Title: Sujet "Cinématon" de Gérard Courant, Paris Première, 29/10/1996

Et c'est passé par un mode d'observation très précis de la vie quand on filme, c'est le Super 8, c'est une occasion pour nous de voir comment on tourne encore en Super 8. Ludovic Fortin a rencontré Gérard Courant.
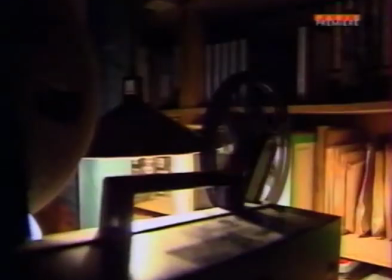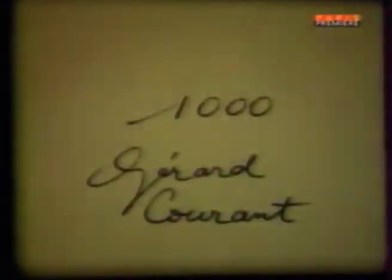16s
L'idée de départ c'était de créer une mémoire des gens du milieu des arts et du milieu du spectacle,
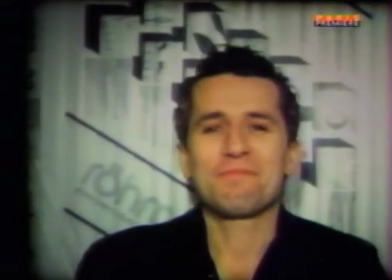25s
de conserver une mémoire cinématographique.
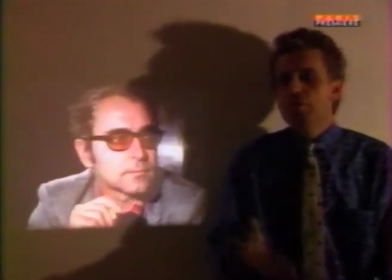27s
Et j'ai commencé à filmer tous les gens que je connaissais dans le milieu du cinéma un petit peu indépendants, tous les gens qui avaient entre 20 et 30 ans dans les années 70.
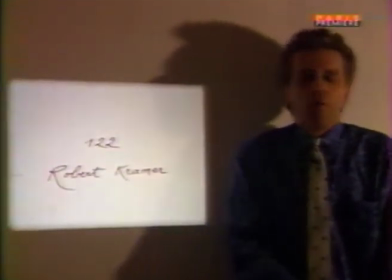36s
Et très vite, j'ai commencé à filmer des cinéastes beaucoup plus connus comme Godard, comme Dean Van Derck, et très vite aussi des gens du milieu de l'art en général, des peintres, des écrivains,
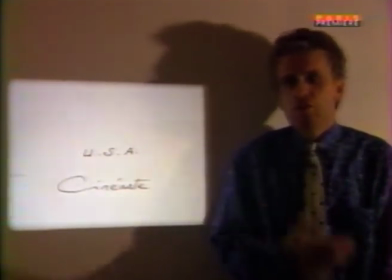45s
des gens du cirque, de la chanson. Et voilà, et de fil en aiguille, je me retrouve maintenant avec plus de 1800 cinématons, ce qui en fait un film d'une durée de 120 heures.
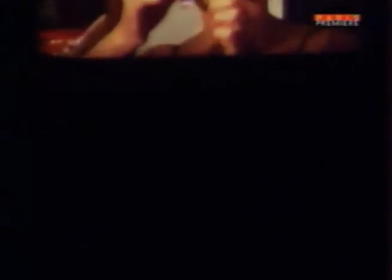57s
Le cinématon c'est un peu la transposition de la photo d'identité en cinéma Le cinématon c'est une sorte de cinéma d'identité
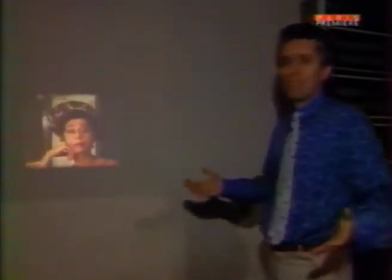64s
Alors quelquefois les gens vont avoir un cadre beaucoup plus large pour montrer plus de choses Mais je leur dis non, les règles sont absolument identiques pour tout le monde Depuis le premier cinématon ça n'a jamais changé,
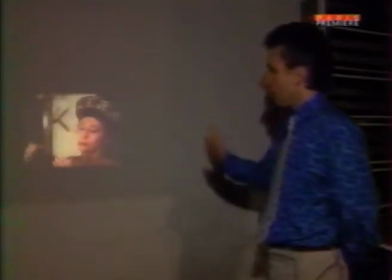73s
ça a toujours été la même durée Ça a toujours été le même cadrage Depuis le début il n'y a pas de son et depuis le début les personnes filmées sont libres de faire ce qu'elles
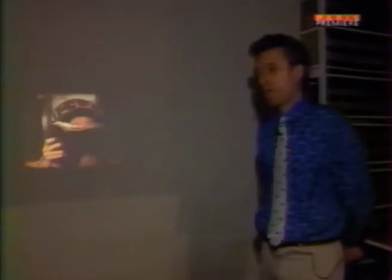80s
veulent devant la caméra
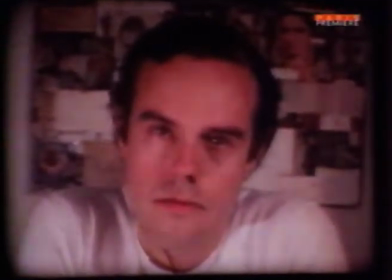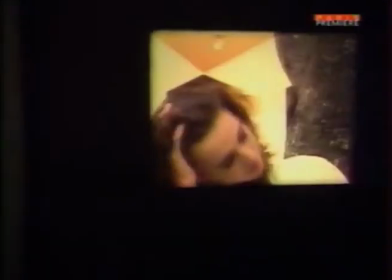89s
qui inventent une mise en scène, qu'ils ont préparé à l'avance. Mais ce n'est pas les cinématons les plus intéressants.
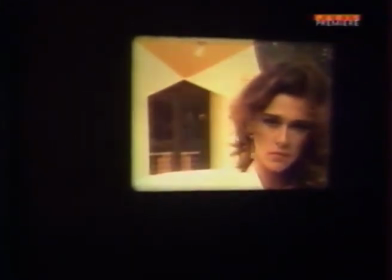95s
Souvent, les cinématons les plus intéressants sont les gens qui ne font rien. Et c'est là qu'il se passe peut-être les choses les plus intéressantes sur leur visage.
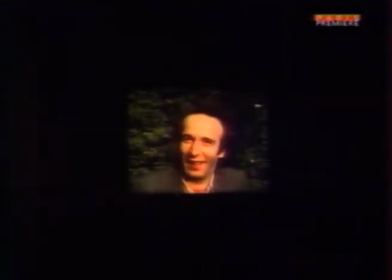107s
Avec le cinéma muet, on est encore dans le rêve. Et moi, quand j'ai commencé à faire les cinématons, je tenais aussi à faire un film muet, dès le départ.
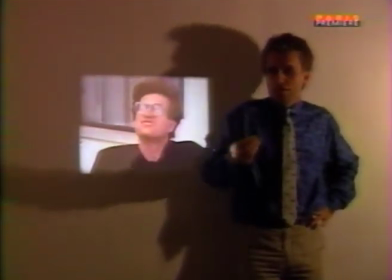117s
parce qu'avec le muet, les gens ne peuvent pas se cacher derrière le masque de la parole.
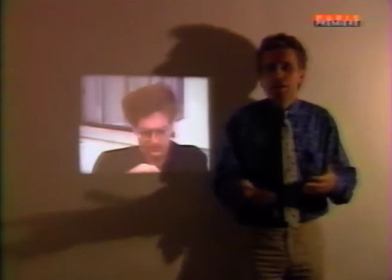124s
Il y a une sorte de mise à nu, il y a une sorte de striptease mental qui s'opère. Et donc, c'est du cinéma muet et qui est projeté muet.
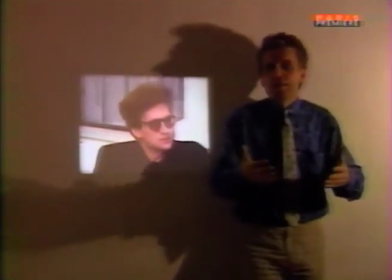132s
Et les spectateurs, je dirais, quand ils voient ça dans une salle de cinéma, ils font la bande sonore par leur réaction, par leur rire, par leur commentaire.
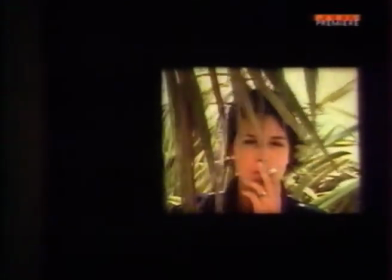145s
si je dis que j'ai un préféré je vais me faire 1810
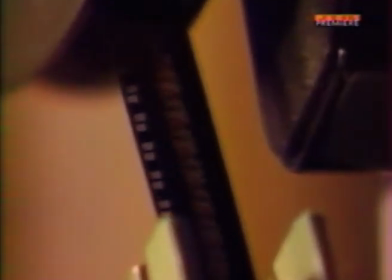149s
ennemis mais c'est vrai que j'aime bien le bébé galaxy
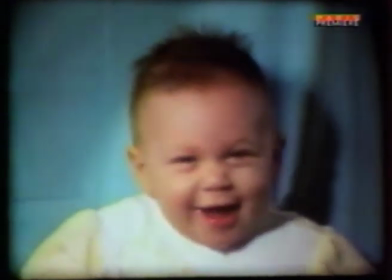154s
barboute qui dans au niveau de la spontanéité de l'authenticité a beaucoup de choses à nous apprendre parce que nous en général quand on se met quand même devant
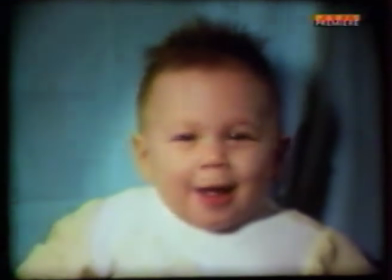163s
une caméra on a quand même d'une certaine façon on joue on essaie de simuler la vie
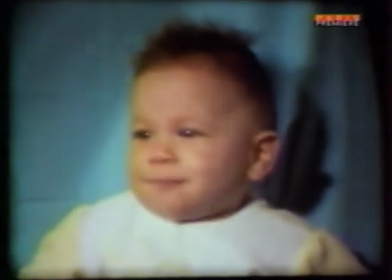168s
c'est le jeu le plus authentiques qui soient là on n'a pas demandé de tourner comme ça vous êtes dans le cinéma temps de bon acteur non j'y suis pas ça me donne envie d'y être et qu'est ce que vous feriez là si vous demandez ça c'est une punition ça c'est 3 minutes 30 comme ça sans dire un mot ah ben c'est bien le mouet serait que tout d'un coup on se retrouve moi ça me dérangerait pas je crois de ne pas parler mais il n'a pas tort parce que il ya des étoiles et d'ailleurs mais bien sûr des C'est des éthologues qui étudient comme ça la personnalité, surtout de ceux qui font un métier public souvent et qui coupent les mots. Et qui apprennent beaucoup plus en observant sans les mots qu'en écoutant celui ou celle qui parle. Donc on peut apprendre plein de choses, mais ce n'est pas l'objet de l'éliminer.